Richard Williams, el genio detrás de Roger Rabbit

Lo que nos quiere decir es que la animación hay que tomársela tan en serio como el cine.
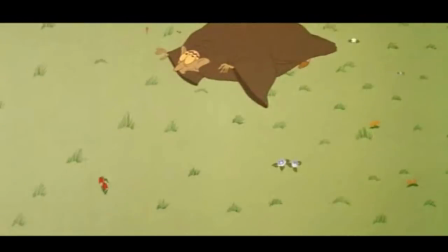(4:13)
Bueno, otra característica que hace de Williams un autor inigualable es el uso que hace de las cámaras.
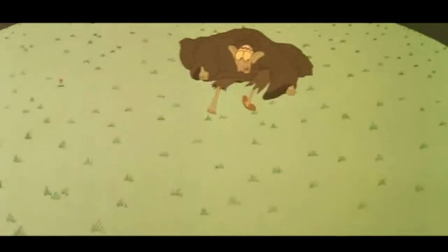(4:18)
Vale, sí, en la animación no existen cámaras. Más bien, a lo que me refiero es a cómo dibuja en perspectiva.
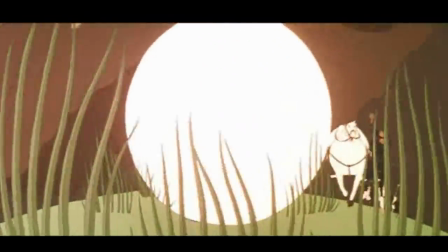(4:24)
Os voy a dejar aquí unos cuantos ejemplos mientras voy hablando para que os hagáis una idea de lo que estoy diciendo.
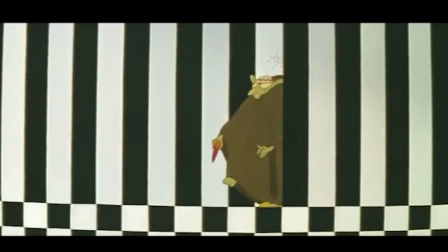(4:30)
Al darle movimiento a la cámara consigue que los objetos o los personajes planos se perciban en 3 dimensiones.
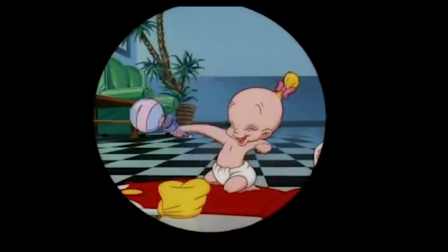(4:36)
De hecho, en la película ¿Quién mató a Roger Rabbit? Se puede ver perfectamente toda esta técnica porque sí que se utilizan cámaras reales.
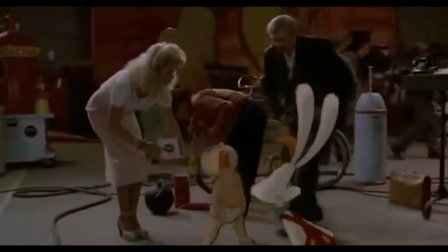(4:43)
Ahí se puede constatar de primera mano lo bien que quedan introducidos los dibujos dentro de la imagen real.
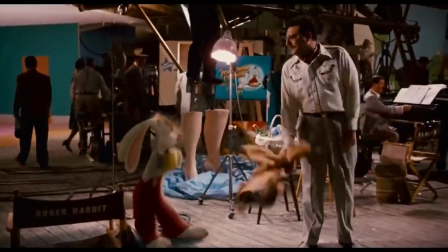(4:49)
De hecho, da la perspectiva de que están en 3D.
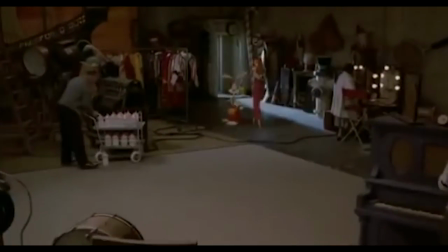(4:52)
En definitiva, lo que consigue es que a través de la perspectiva se alcance el movimiento. Como podéis ver, para Williams es muy importante el movimiento dentro de sus animaciones.
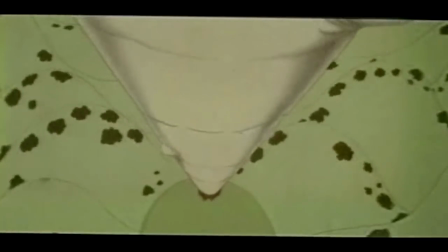(5:01)
Los personajes tienen el doble de fotogramas que en el resto de compañías, y eso al final es un movimiento más fluido.
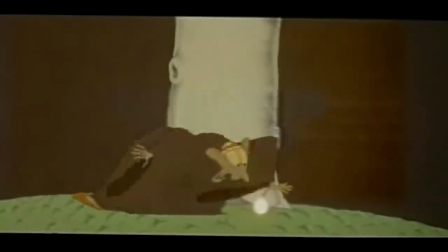(5:08)
También ve importante mover en perspectiva el cuadro a la vez que mueve las figuras, así nos simula un efecto de cámara de cine.
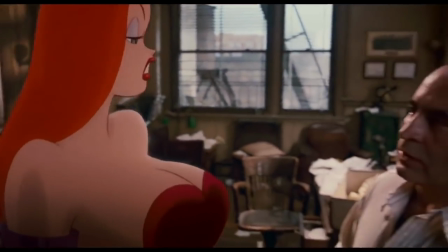(5:16)
Y por último, y lo más importante, y esto lo vamos a conectar con otro tipo de cine, se encarga de animar los fondos.
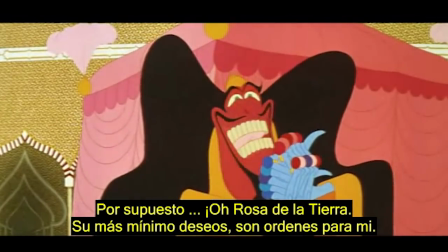(5:23)
Si os fijáis en las imágenes que os estoy enseñando, todos los fondos tienen vida.
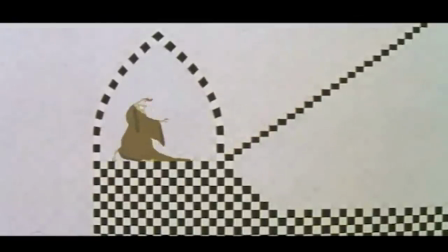(5:27)
Utiliza motivos como el ajedrezado, que le da un montón de movilidad al asunto. Y elementos inanimados como las carreteras o las propias escaleras toman vida mientras los personajes pasan sobre ellas.
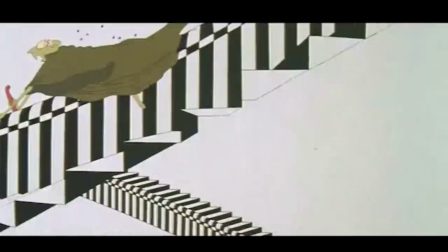(5:40)
Y en definitiva, ¿por qué hace todas estas cosas Williams?
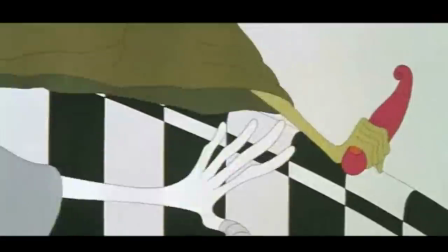(5:43)
¿Por qué inyecta a todos sus personajes, a sus fondos y a las cámaras tantísimo movimiento?
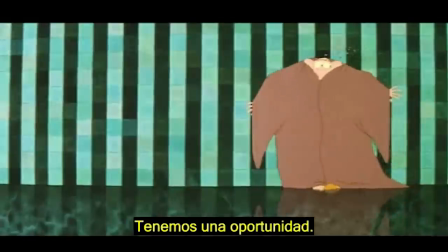(5:49)
Lo hace porque considera que la animación puede hacer cosas que el cine no hace.
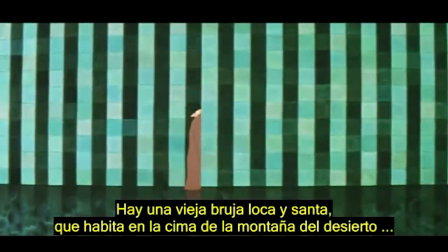(5:54)
Que se pueden cruzar líneas que físicamente no se pueden traspasar.
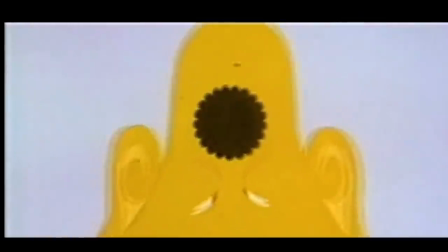(5:58)
Su objetivo último es que sus obras sean creíbles, sin importar cuán absurdo sea el dibujo.
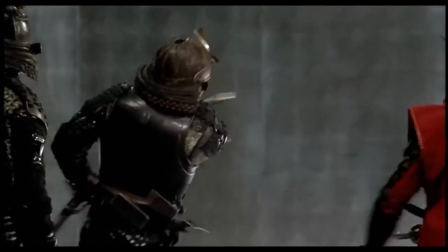(6:05)
Y bueno, peña, aquí es donde todo se pone súper interesante.
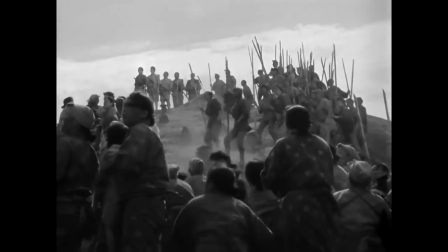(6:10)
Esta misma teoría que desarrolla Richard Williams para la animación, la desarrolla Akira Kurosawa para el cine.
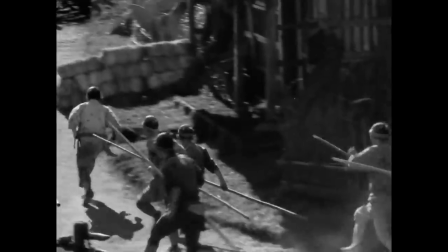(6:17)
Si os fijáis en el tipo de cine que hace este director japonés, os daréis cuenta de que en el 90% de las escenas, sus fondos están animados.
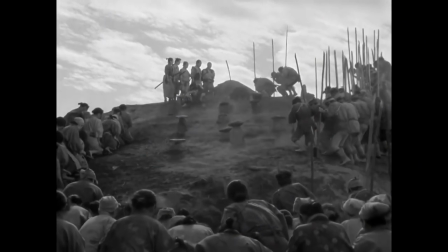(6:25)
Ya sea por alguna condición climática, como el viento, la nieve,
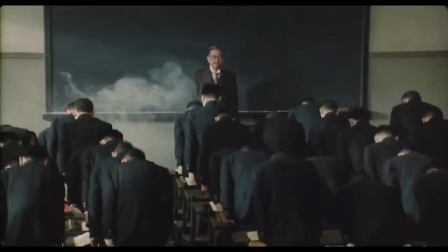(6:30)
la lluvia o el mismísimo sol, como por extras u otros factores externos.
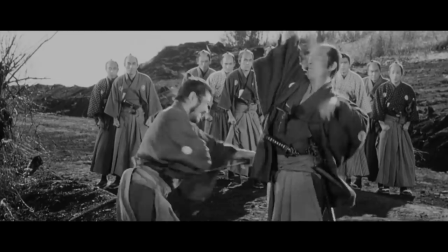(6:35)
Pero en definitiva, siempre tenía movimiento el fondo.
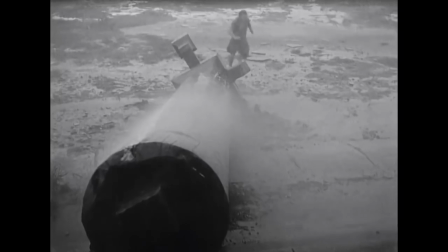(6:39)
Es más, este genio consigue expresar los sentimientos de los personajes a través de los fondos.
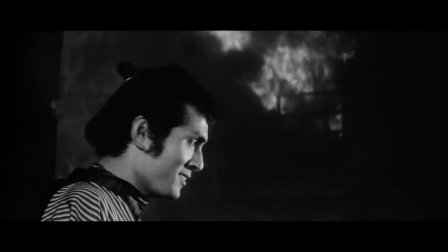(6:45)
Así, si alguien está enfurecido, veremos unas llamas como estas.
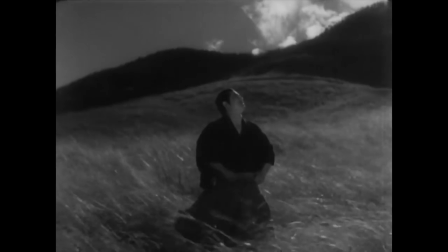(6:51)
O si alguien está reflexivo y melancólico, veremos una escena similar a esta otra.
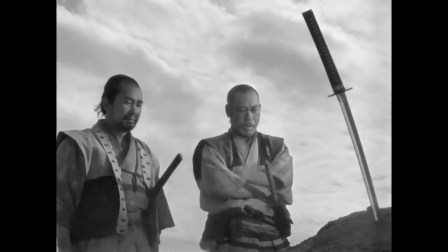(6:57)
Y eso lo consigue sin que los personajes digan nada.
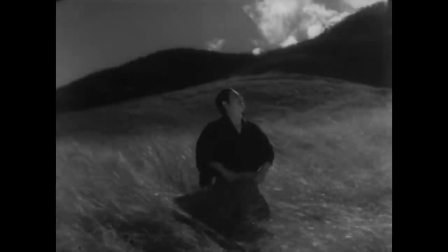(7:01)
En este segundo caso, el personaje está totalmente quieto, y aún así es capaz de expresarlo.
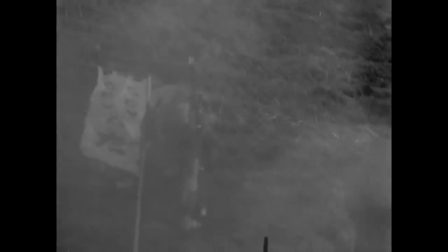(7:07)
Y bueno, al igual que pasa como con Williams,
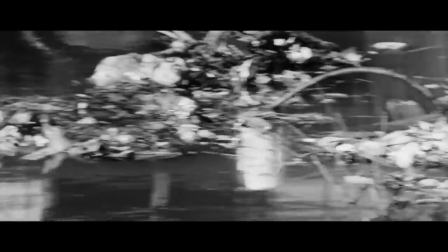(7:10)
para Kurosawa es muy importante que la cámara tenga movimiento y que ella misma exprese emociones y situaciones.
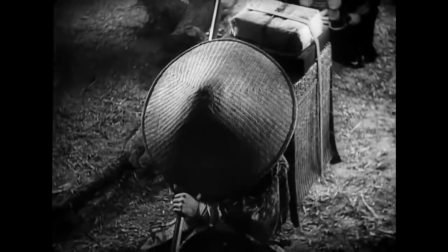(7:17)
Os voy a dejar aquí una escena donde se ve un primer plano que se abre y se convierte en un plano más general.
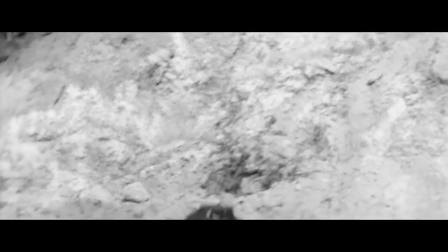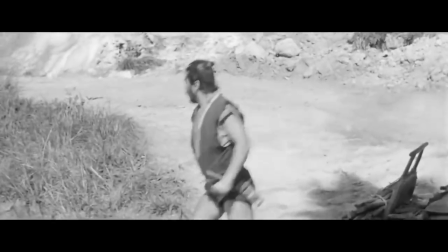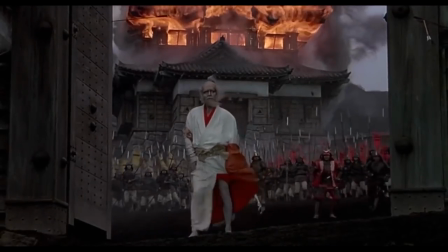(7:33)
Y también otra cosa que tienen en común estos dos directores es la importancia que le dan al movimiento de sus actores.
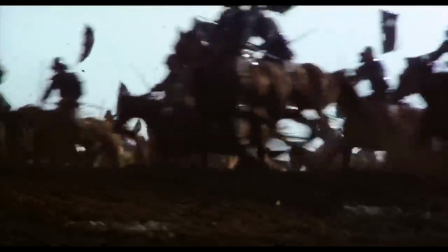(7:40)
O bueno, de sus personajes, depende de quién estemos hablando.
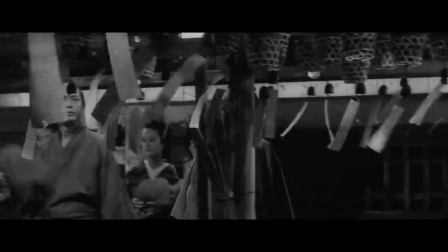(7:44)
Si nos quiere mostrar la desesperación de un investigador que es incapaz de encontrar a alguien, nos mostrará algo como esto.
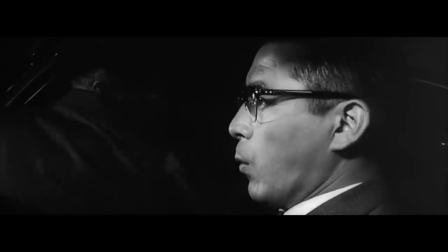(7:51)
En definitiva, que estos dos autores tienen una característica muy común. Y es que el movimiento se convierte en una pieza fundamental de su cine.
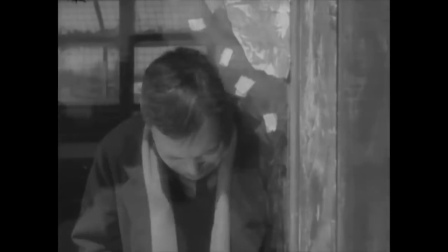(8:01)
Ambos creen que para empujar el medio y llevar el cine a una nueva dimensión es necesario hacer mucho hincapié en el uso del movimiento.
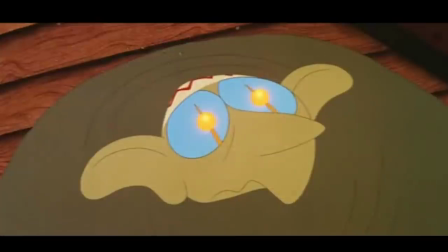(8:09)
Y bueno, familia y cineastas, esto es algo que hay que tener muy en cuenta a la hora de hacer nuestras producciones.